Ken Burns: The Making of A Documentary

Award-winning documentarian Ken Burns talks with HEC about the filmmaking process,
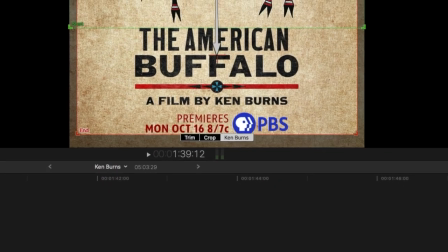0:07 the introduction of his own editing tool on Mac computers, and the value of teamwork.
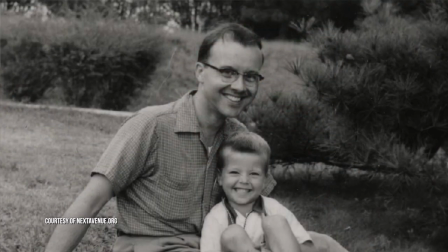0:13 I wanted to be a filmmaker from age 12. I watched my dad cry at an old movie and I had never seen him cry before and I realized how
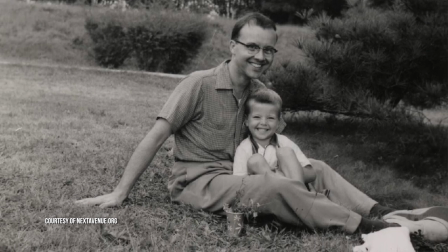0:22 powerful therefore film could be and so I wanted to be a filmmaker but that man and a feature filmmaker.
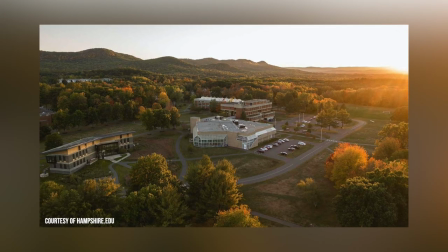0:27 But I ended up going to Hampshire College in Amherst, Massachusetts, and all of my teachers were documentary filmmakers. And so I kind of quickly rearranged and ended up being a documentary filmmaker.
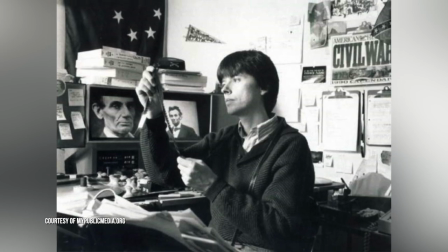0:40 I'm interested in telling stories. I'm first and foremost, I mean, a lot of people call me a historian, and I guess I am an amateur historian, but I'm really a storyteller, a filmmaker, and fortunately, history is mostly made up of the word story plus high, which is a good way to begin a story. And so I'm just drawn to stories in American history.
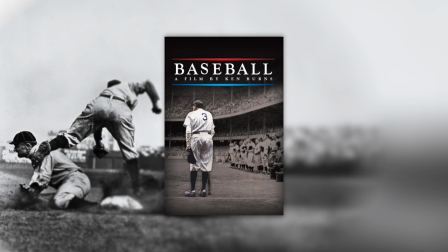1:00 And all of the films we've made to date have been in American history. And sometimes the idea will take several decades to incubate.
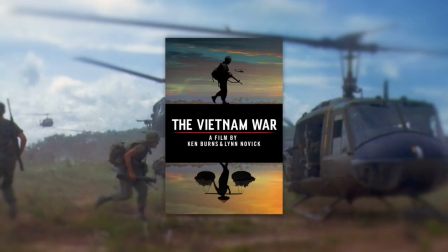1:08 Sometimes you'll want to do it right away, but other things are happening and it gets put off.
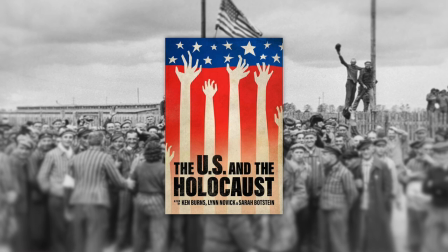1:13 Other things you just drop everything and start doing. I've been trying to will old photographs to come alive, to treat them as if they were not two-dimensional static objects,
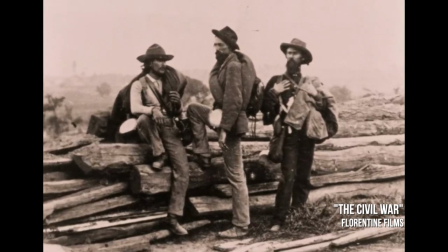1:28 but living, breathing, dimensional things that had a past and had a future from that moment.
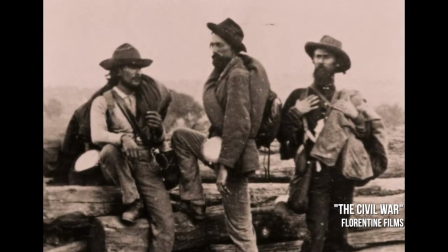1:33 And so I've employed a lot of techniques, not only visually, but also orally to do that. And my friend Steve Jobs, he became my friend, had decided to try to experiment with panning and zooming on photographs.
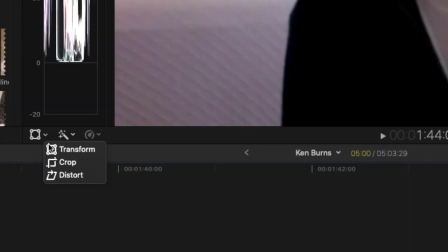1:49 And so it's a very superficial way, but it's been an amazing tool in iPhoto and iMovie.
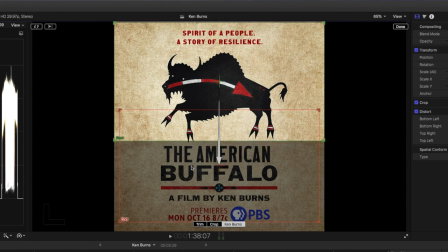1:57 And it's been since January of 2003 on every single Mac computer and
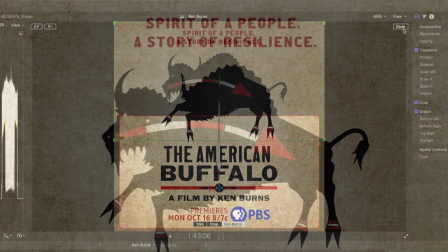2:02 permits people to transform birthday parties and vacations and bar mitzvahs
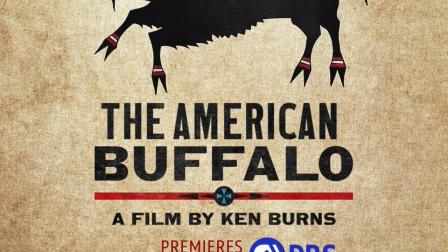2:08 into a story using kind of rudimentary aspects of the technique. but I'm trying
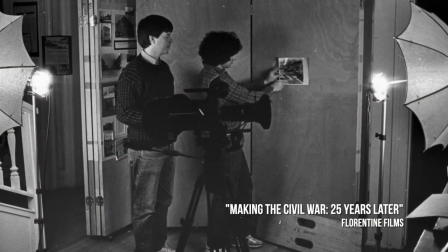2:14 to treat each photograph the way that feature filmmaker that I originally wanted to be would have
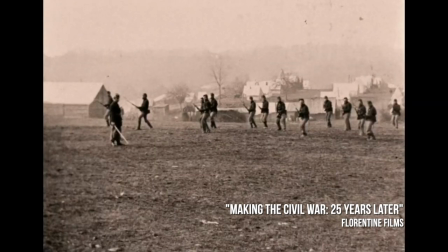2:19 done. With a master shot, a long shot, a medium shot, a close shot, a tilt, a pan,
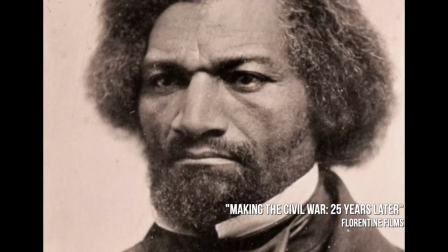2:26 a reveal and isolated details of the frame and then add to it, I don't just look at the photograph,
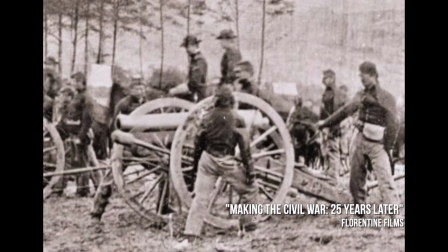2:33 I listen to it, you know are the cannon firing, are the troops tramping, is the horse winning,
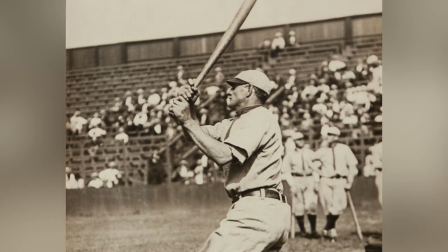2:38 is the bat Kraken, so all of these things are an attempt to will an old photograph alive. There are four oral and four visual tricks or things that we employ.
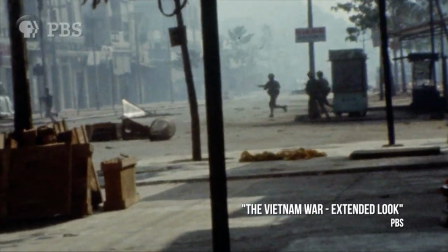2:53 Obviously on the visual side we have still photographs, we have newsreel when we have it, we have live cinematography, and we have interviews. The sound side, the oral side, has a third-person narrator, which is not uncommon, but But we also have employed for decades a chorus of first-person voices that read letters and journals and diaries,
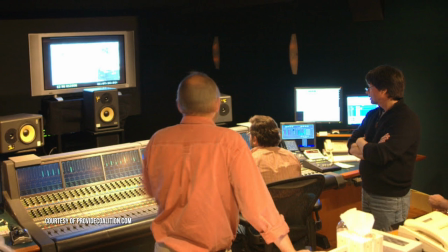3:15 to which we add to the third-person narrator and supplement with authentic music from the period.
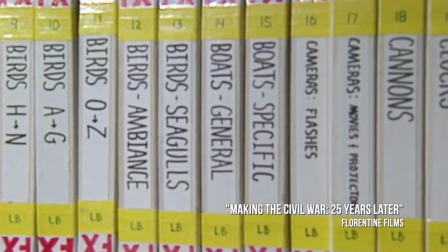3:23 And then also a very complicated sound effects track,
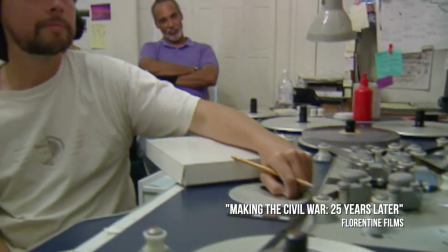3:26 sometimes hundreds of tracks that we're mixing down to make that old photograph or that painting come alive.
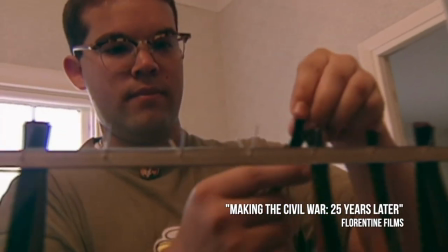3:32 We have a funny saying in the editing room, which is that this two-dimensional stuff, the paintings and the drawings and the photographs we treat as live and we treat the live as if they're paintings.
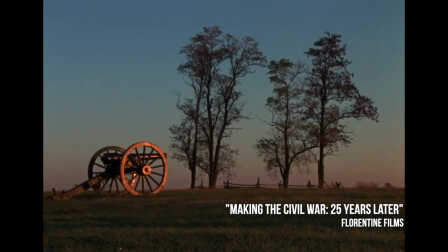3:43 So we might go to a now quiet battle site at Gettysburg and try to take a frame that looks gorgeous and try to
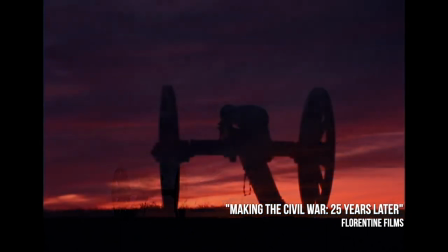3:51 exclude all the modern things that are there and then take a shot that's painterly and at the same time we're trying to find the paintings and make them come alive
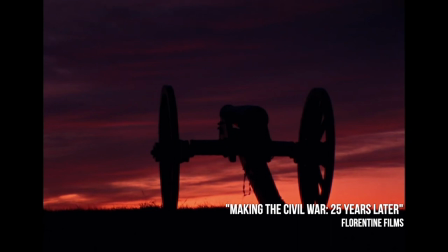4:00 with all of those effects and techniques that we've been talking about.